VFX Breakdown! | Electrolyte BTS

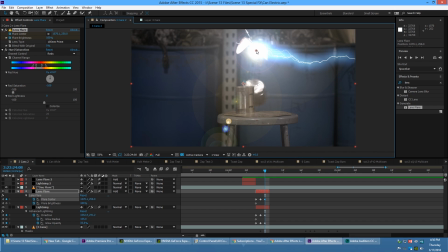4:06 And then that really helps to sell that, oh, it's really impacting this.
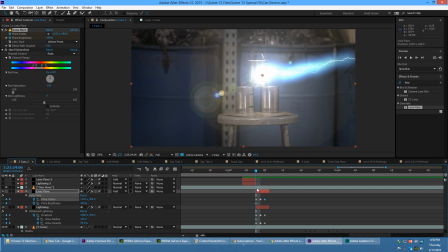4:11 So, and then I also changed the brightness a bit.
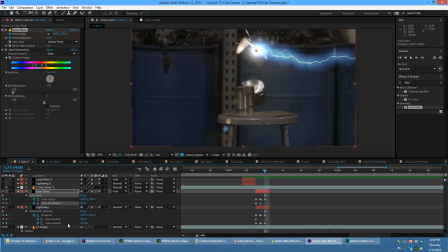4:15 So I brought it down from like 100, and then I brought it back up so that it looks like it's kind of getting bright again.
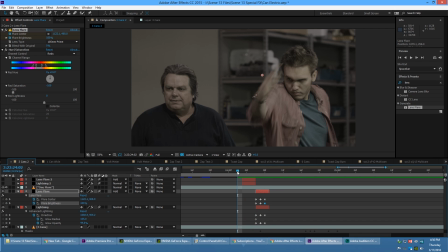4:21 So this is what makes it look flashy. So when it comes in, there.
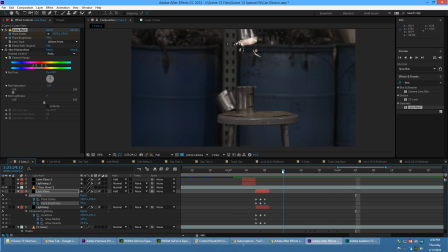4:29 So we've got something that looks a bit better, and it looks like sparks are flying out because, oh man, it really zapped it. So that's really all that I did. Oh, and the lens flare, I changed it to the 105 prime.
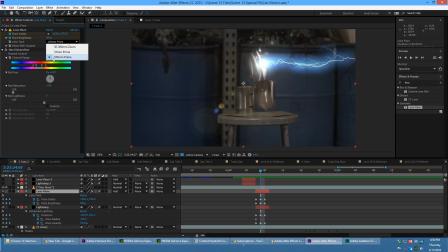4:42 We're actually using a 100mm prime, so it kind of makes sense. But that's pretty much the one that we used for each of them because it also kind of is blue.
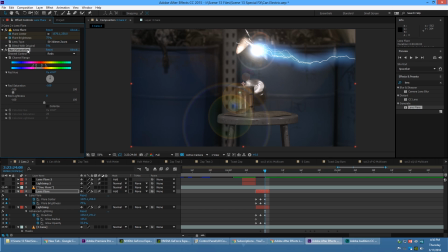4:51 The default one is this one, And without this hue saturation to affect it, there's some red in there, and we wanted to save red for when Vince uses the lightning in the end. So we used the 105 millimeter, and then we also desaturated some more reds because it's blue lightning.
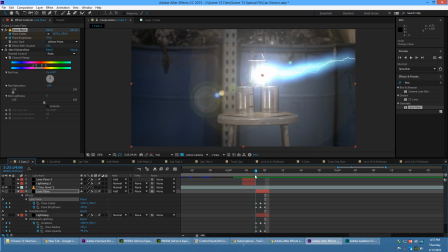5:09 It would have been nice if the sparks kind of had a blue feel to them, and I really could have probably masked and changed the color, but we didn't go to that extent.
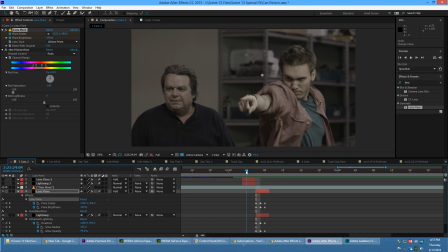5:17 All right, so, and I did the same thing for these layers right here.
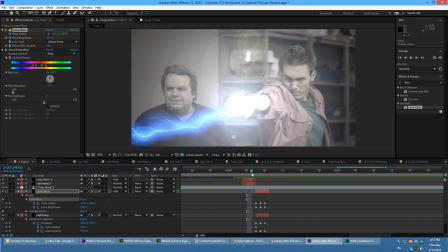5:22 And then, so really, it's just 6 frames of lightning.
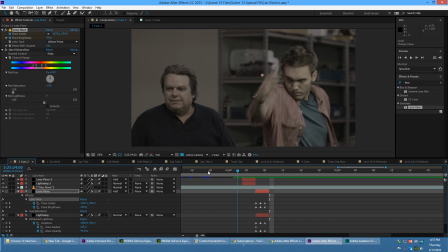5:27 That is a quarter of a second. And that's really all that it needs.
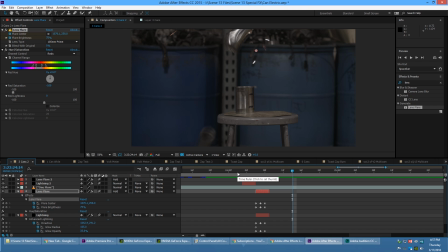5:33 So, and then all you got to do is put the zapping sound effect on there, and that's what sells the shot. And so the nice thing about this setup is it was very easy to just copy and paste it onto another layer.
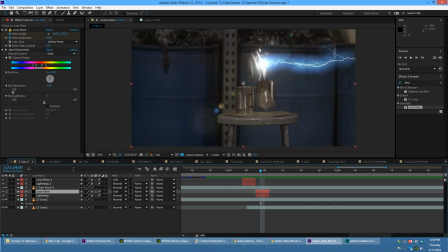5:44 Just move the in and end points of it. So this is what we were doing for the one shot here where he zaps it.
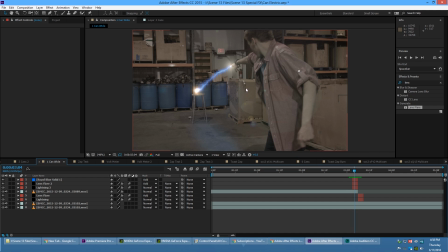5:52 And this one just has 2 lens flares, one on each side, and they just get brighter and darker.
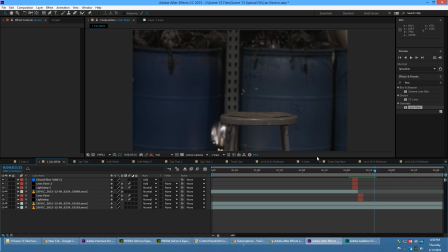5:58 So it was very easy to do because there were a lot of them that had to be done. Now this effect here took me a lot more time to do, and I mean, it seems fairly simple.
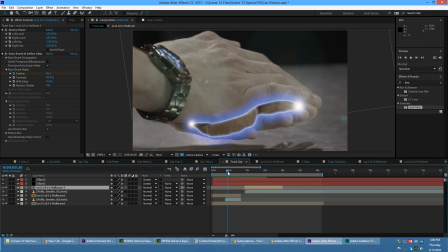6:08 Now probably what would have really saved up the time is if I had just simply masked out and then motion tracked a solid onto there. But instead, what I did is I went in and used the roto brush on this.
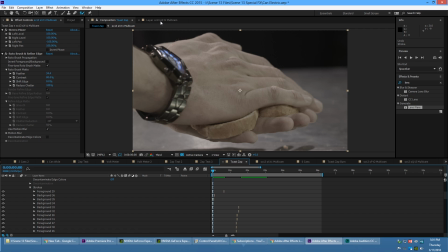6:23 So if I go to the layer itself, you can see here that I just rotoed out
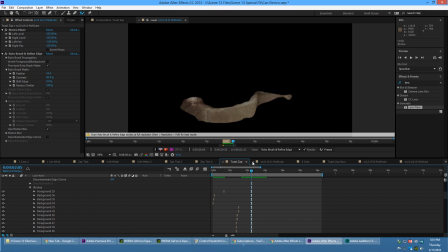6:28 painstakingly because I didn't know at the time that if you are trying to roto out an uncolor corrected shot, then it makes it a lot harder on After Effects because it doesn't know exactly what, even though that all the data is still there, I think it just doesn't know what contrast level to narrow in on. But if you go in and put a curves over it to stretch out the contrast that you need where you're not blowing out the highlights or crushing the blacks or anything, then that really helps it. So that probably amplified my problem there, but that was the strategy that I ultimately ended up using.
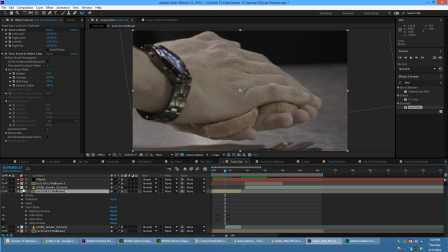7:01 Let me go in here and turn on this layer style so you can kind of see what exactly was rotoed out.
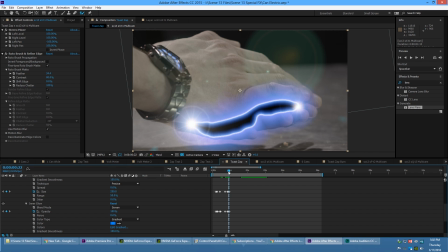7:08 So then it was just a matter of applying the layer styles of an inner glow and an outer glow,
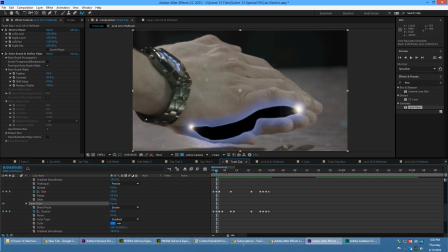7:13 and I just went in and then just tweaked these parameters much the same way that I tweaked the brightness. And let me turn off the flares here. So without the flares, it just kind of looks like this, like something's glowing out of his hand there.
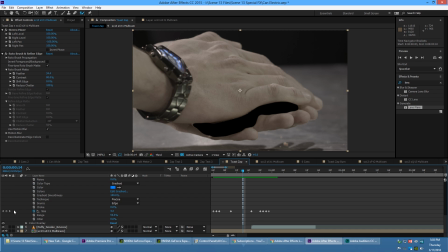7:28 So let me turn off the color overlay, and then you can kind of see what that looks like without it. So the advantage of the rotor brush is it tracks with his hand movements, but really, it would have been so easy just to open up the tracker tool and then to just, you know,
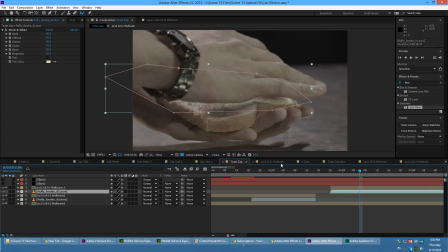7:45 track the motion. So another element that we added to this is I added some smoke from Action Essentials. So we got Puffy Smoke 01, and without
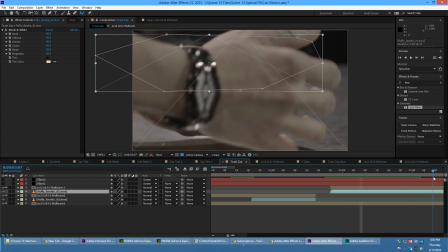7:57 with the rotoscoping of his hand, you can see that the smoke comes up nicely,
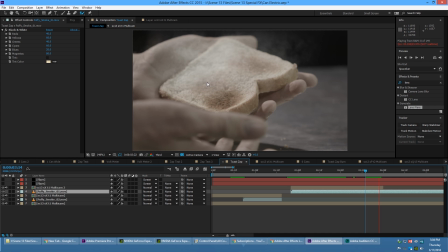8:05 and really it's just sitting right on top of the video layer.
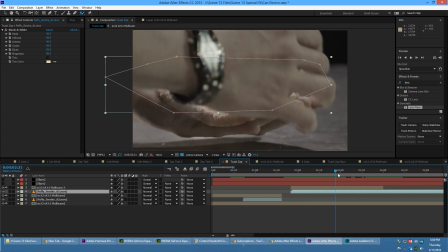8:08 So the mask, you can kind of see the mask and the smoke, it jerks up when his hand completely covers it.